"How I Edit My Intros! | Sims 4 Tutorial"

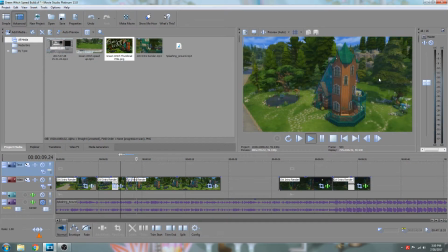993s
I'm going to turn off the music right now, because you go from this and then all of a sudden we're on this side, and I think that kind of is a little bit jarring.
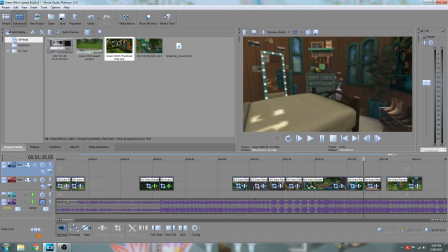1002s
But I don't want to go with an interior shot just yet. Like, I love this shot. I want to use that.
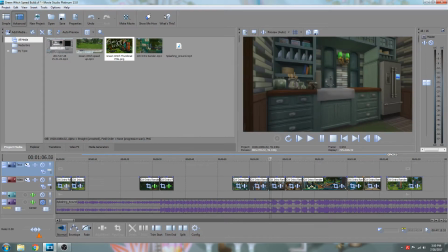1008s
Maybe I'll use this. I'm not sure. This one's kind of boring. But I don't want to use something on the interior just yet, because we're not really there yet.
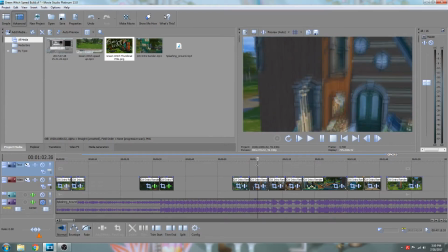1021s
So I actually, this footage, and this footage, and these were all shot. I showed you guys how I filmed these, so I'll probably use one of these.
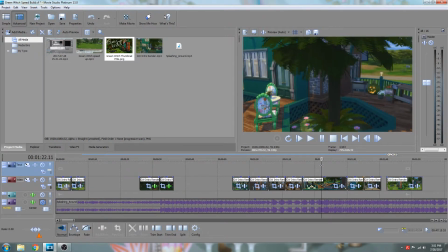1035s
Actually, I'm probably going to use this. Yeah, I think that looks nice.
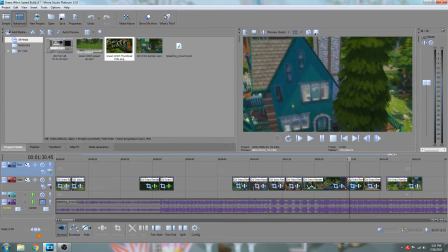1042s
Either that or this. Ooh, maybe this. Ooh, that's nice. Okay, 1 second. I'm going to say that all the time.
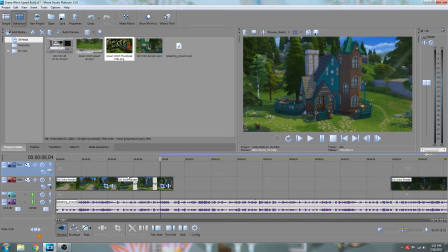1048s
I'm just going to be like, 1 second, 1 second. I'm going to have to really edit this down and all the spots where I just keep going over and over again. But now I'm going to listen to the music, and I'm going to try and decide how I feel about what the pace of the next piece I want to be is.
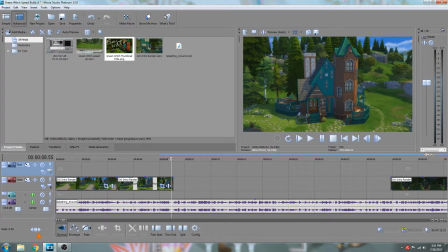1063s
Okay, so what I've determined from that quick listen through is that I
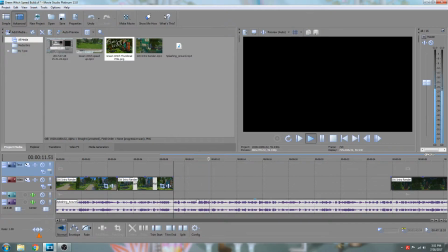1070s
obviously want something to start here, and it'll go up until new scene there, new scene there. So I might have something, I might be able to fit 3 in here, but I probably can only fit 2 scenes, and so I have to pick which one I want.
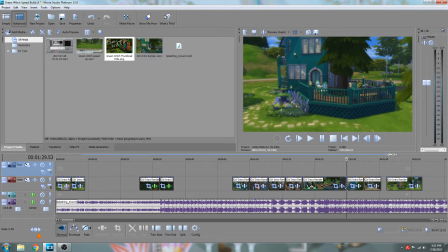1088s
And so I think I will probably go with this one because it's the more dramatic. And so as much as I like this scene where I sort of show off this porch area, it will be kind of slow.
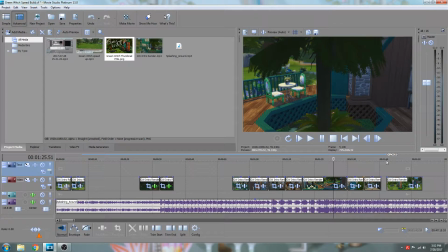1099s
It's the biggest piece of footage I have other than this exterior shot right here.
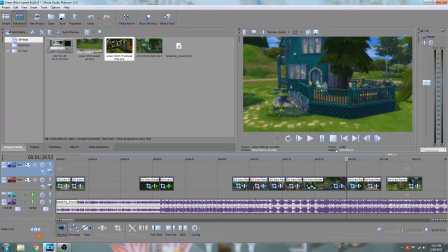1105s
While this kind of gives you the same view, it's not as, oh goodness, it's not as in depth,
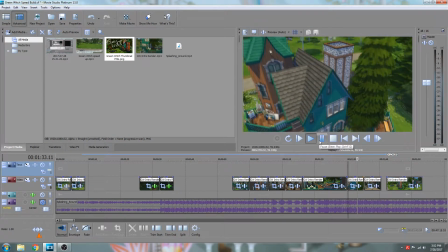1111s
but it is, you can sort of see what's going on, and we kind of get, more of the whole house.
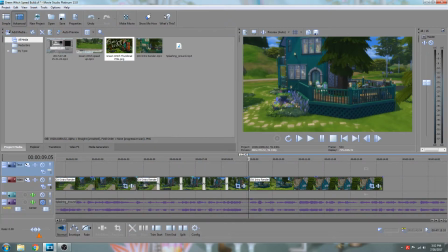1117s
And gosh, I love that angle. Okay. So after long deliberation, that's what I decided on.
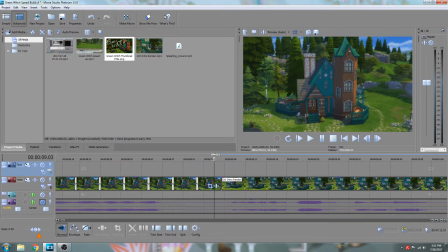1124s
So first things first, I'm gonna check to make sure that this is immediately starts.
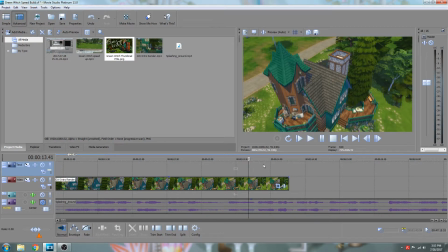1131s
Yeah. And then over here, and I use the scrolly key to zoom in and out on my program. It'll be different on everybody's. Oh yeah, promise. Trust me, like everything's going to be different unless you're using this exact thing, which is partially why I'm not going super in depth on how I'm doing everything.
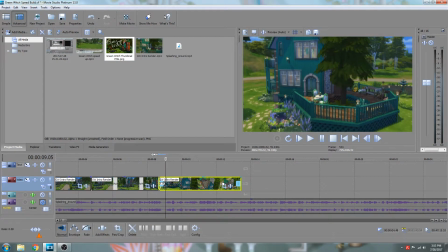1148s
But this piece actually might fit pretty perfectly.
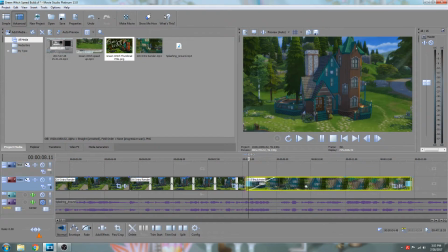1151s
I like to go with 1 second, mostly because my computer, this program just snaps to 1 second transitions, but I also find that it gives people enough time to know that the scene is transitioning without it being too long,
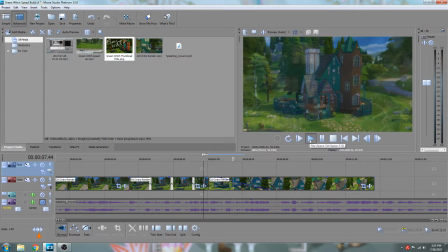1165s
because if it's too long, everything just looks really blurry, like you just lost so much of your footage there.
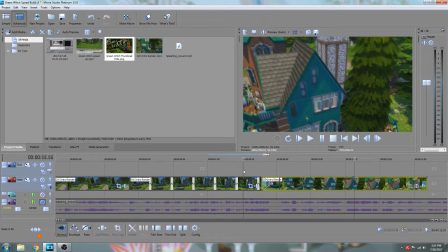1173s
But if it's too short, it's kind of jarring.
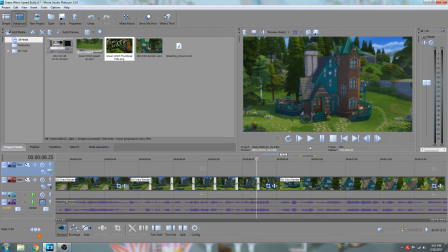1178s
And some people don't do overlap transitions at all. They do just from here to here, which I think can work.
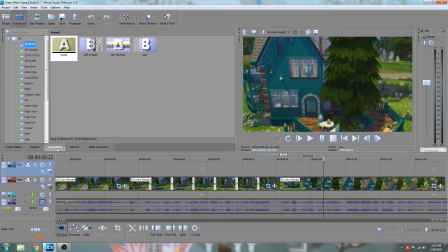1186s
It just kind of depends. And so I also have the ability to do sort of fun, I guess, transitions. And I almost never use these. Sometimes I do. Like, I actually really like using this heart transition.
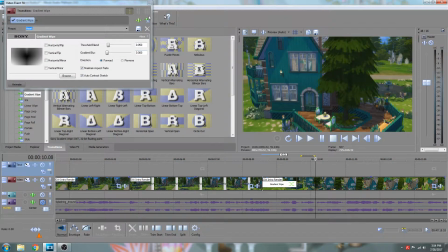1203s
But I find that they actually kind of look a bit hokey, in my opinion.
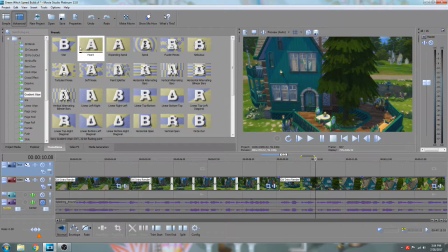1210s
Like, you can definitely make them work, but it just kind of is obvious.
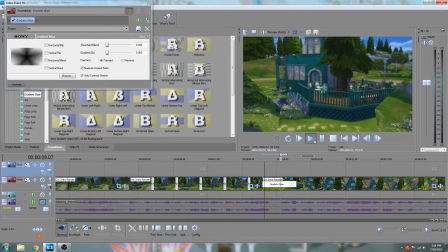1214s
It's not as organic, you know.
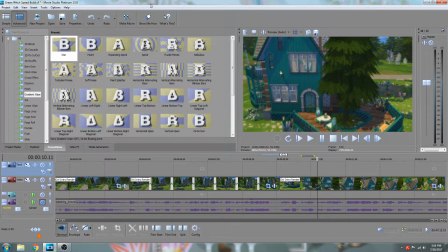1217s
You can kind of see, I don't know, I guess, I don't really know how to describe it, but, so I don't like to use those, and I go for 1 second.
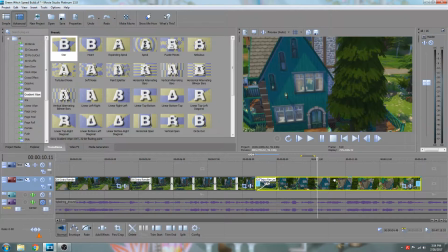1224s
Sometimes I'll go up to like 45, but the important thing is to kind of keep it consistent. So you don't want to have something that's like 1 second and then the next one is like a 45 or 37 or something. So I try and keep it relatively consistent.
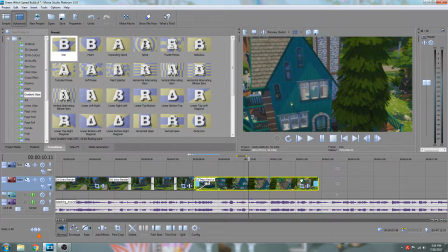1238s
And so now I'm going to see how this fits in with the music. Let's see if I actually made the right decision.
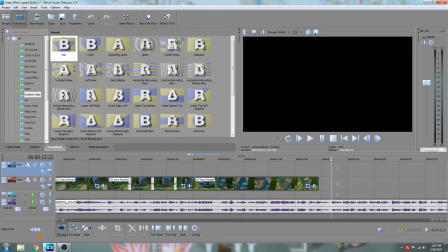1251s
Okay. So I do like that. The only problem is this is where I want my next scene to start, which I haven't picked that yet. And this is not quite long enough, so I'm gonna extend this out and see if that looks okay.
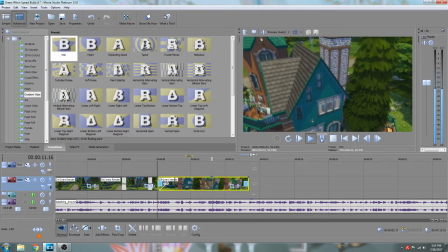1265s
Hopefully it does. I think I've lost a little bit of quality, so hopefully that'll be okay.
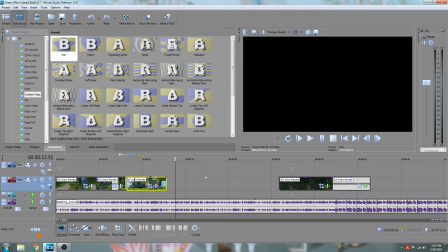1274s
Ugh. It can be hard to tell. One way to counteract that would be to decrease this to 45 seconds. I might need to do that. That gets me closer to there, and we'll see how...
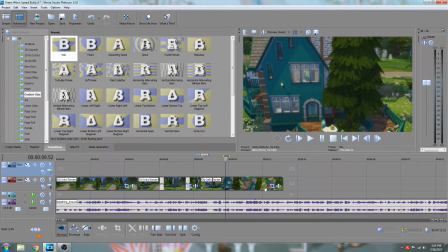1289s
That actually looks good, so I think we might keep it like that. So now I need to pick the next one.
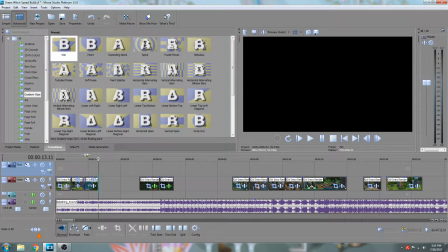1293s
So we're about halfway through the intro, and we've only seen the exterior, so I think it might be time to get an interior shot.
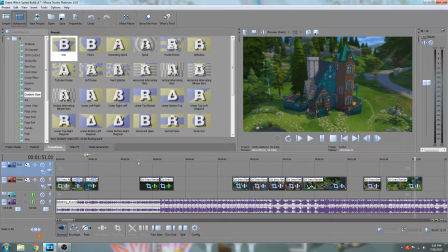1301s
I'll probably throw in this last exterior shot right before we go into the sort of fancy angle.
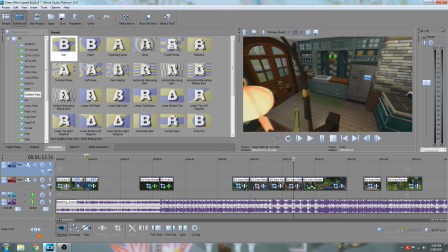1311s
So I think for the interior shot, well, I don't think I'm going to use this because it's kind of boring.
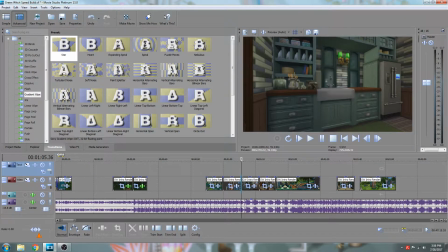1317s
It's a bit too zoomed in for me, I think, is the issue. You can really only see this weird kitchen thing. So I'm not going to use that. This is exterior, more exterior. So probably end up using this and this one.
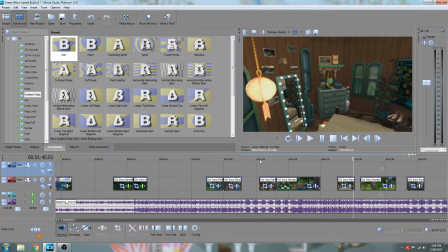1335s
So I don't think you have to do it this way. It's how my mind works.
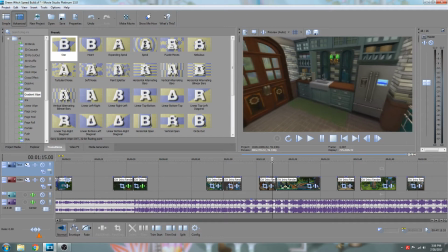1339s
I'm going to do this one because it's the living room, and so this is where you'd be walking into, although it's not the direction you'd be walking in.
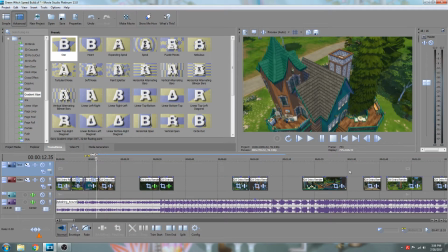1345s
So that is the angle I'm going to use, and then I'll probably use this one.
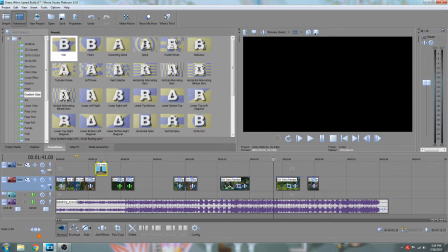1350s
And then that leaves me pretty much with this. So that'll probably be about the order, which is good because that's exhausting.
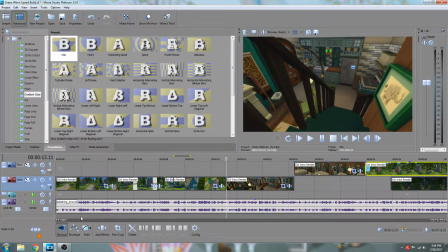1361s
Oh, goodness. This whole process is exhausting. I love doing this, but it can actually be pretty exhausting. So first things first, I'm gonna try and, okay, we start moving about here.
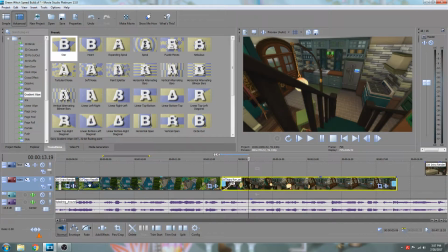1376s
And so now I'm gonna cross it over, and so this one is, how long are you?
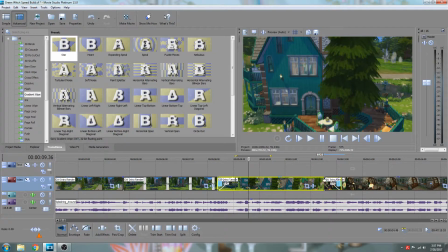1381s
42 seconds, so 41, that's about right. So I'm gonna see if this works or if I need to lengthen or shorten footage somewhere.
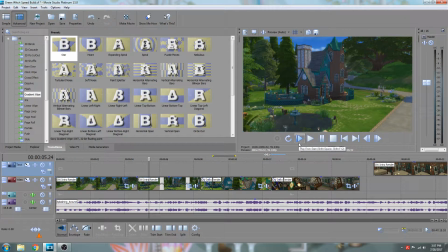1389s
And I'm actually gonna restart from the beginning because it can be kind of hard to get context, so
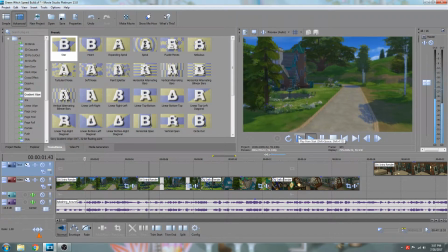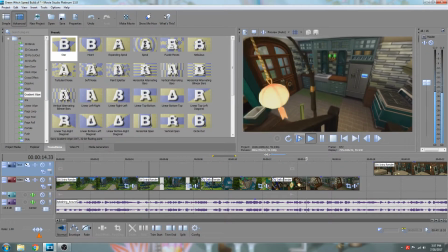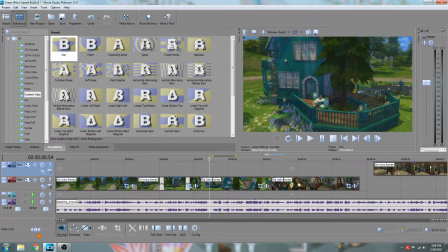1413s
yeah, so I don't like this, and now I'm annoyed because I don't know what to do with it. I'm gonna have to figure that out. We'll figure it out together, I guess, but the thing that I'm annoyed with is you have this ba-da-da-da-da-da-da.
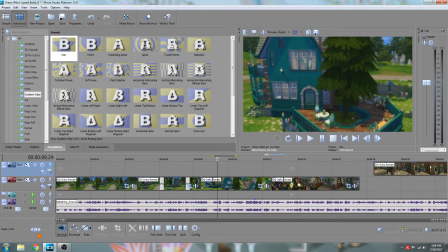1431s
And so that's kind of the established, like, new piece, and then I would expect that ba-da-da-da-da-da-da to start here as well, but instead we have,
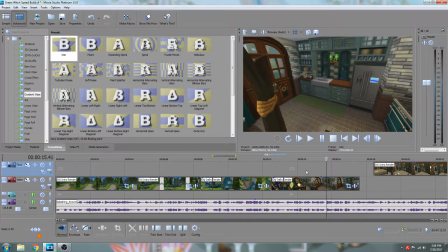1443s
it's delayed. So where does that start? Here.
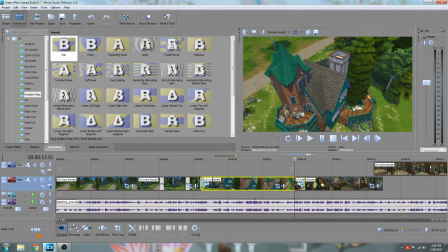1451s
So I'd want this all the way over here, which would mean we'd have to stretch this all the way to here, and that would probably go too slow.
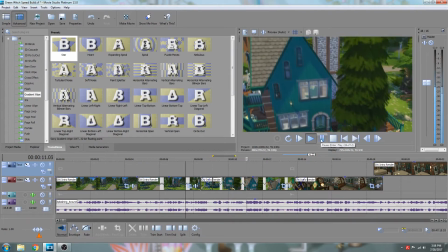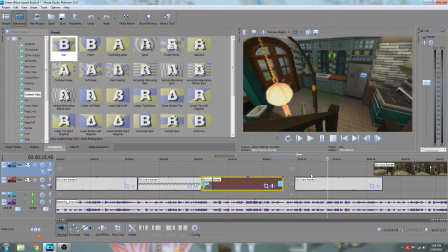1465s
Yeah, see how that goes better, but it is laggier. So, I
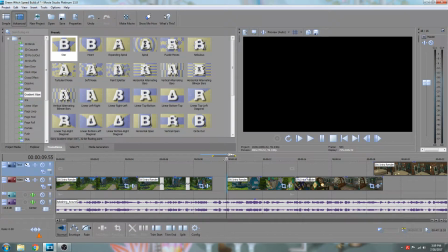1477s
think I'll leave it for now because I'm stuck.
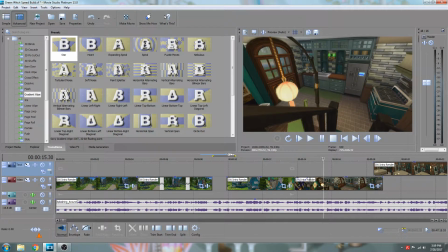1484s
It's kind of like a puzzle in a way.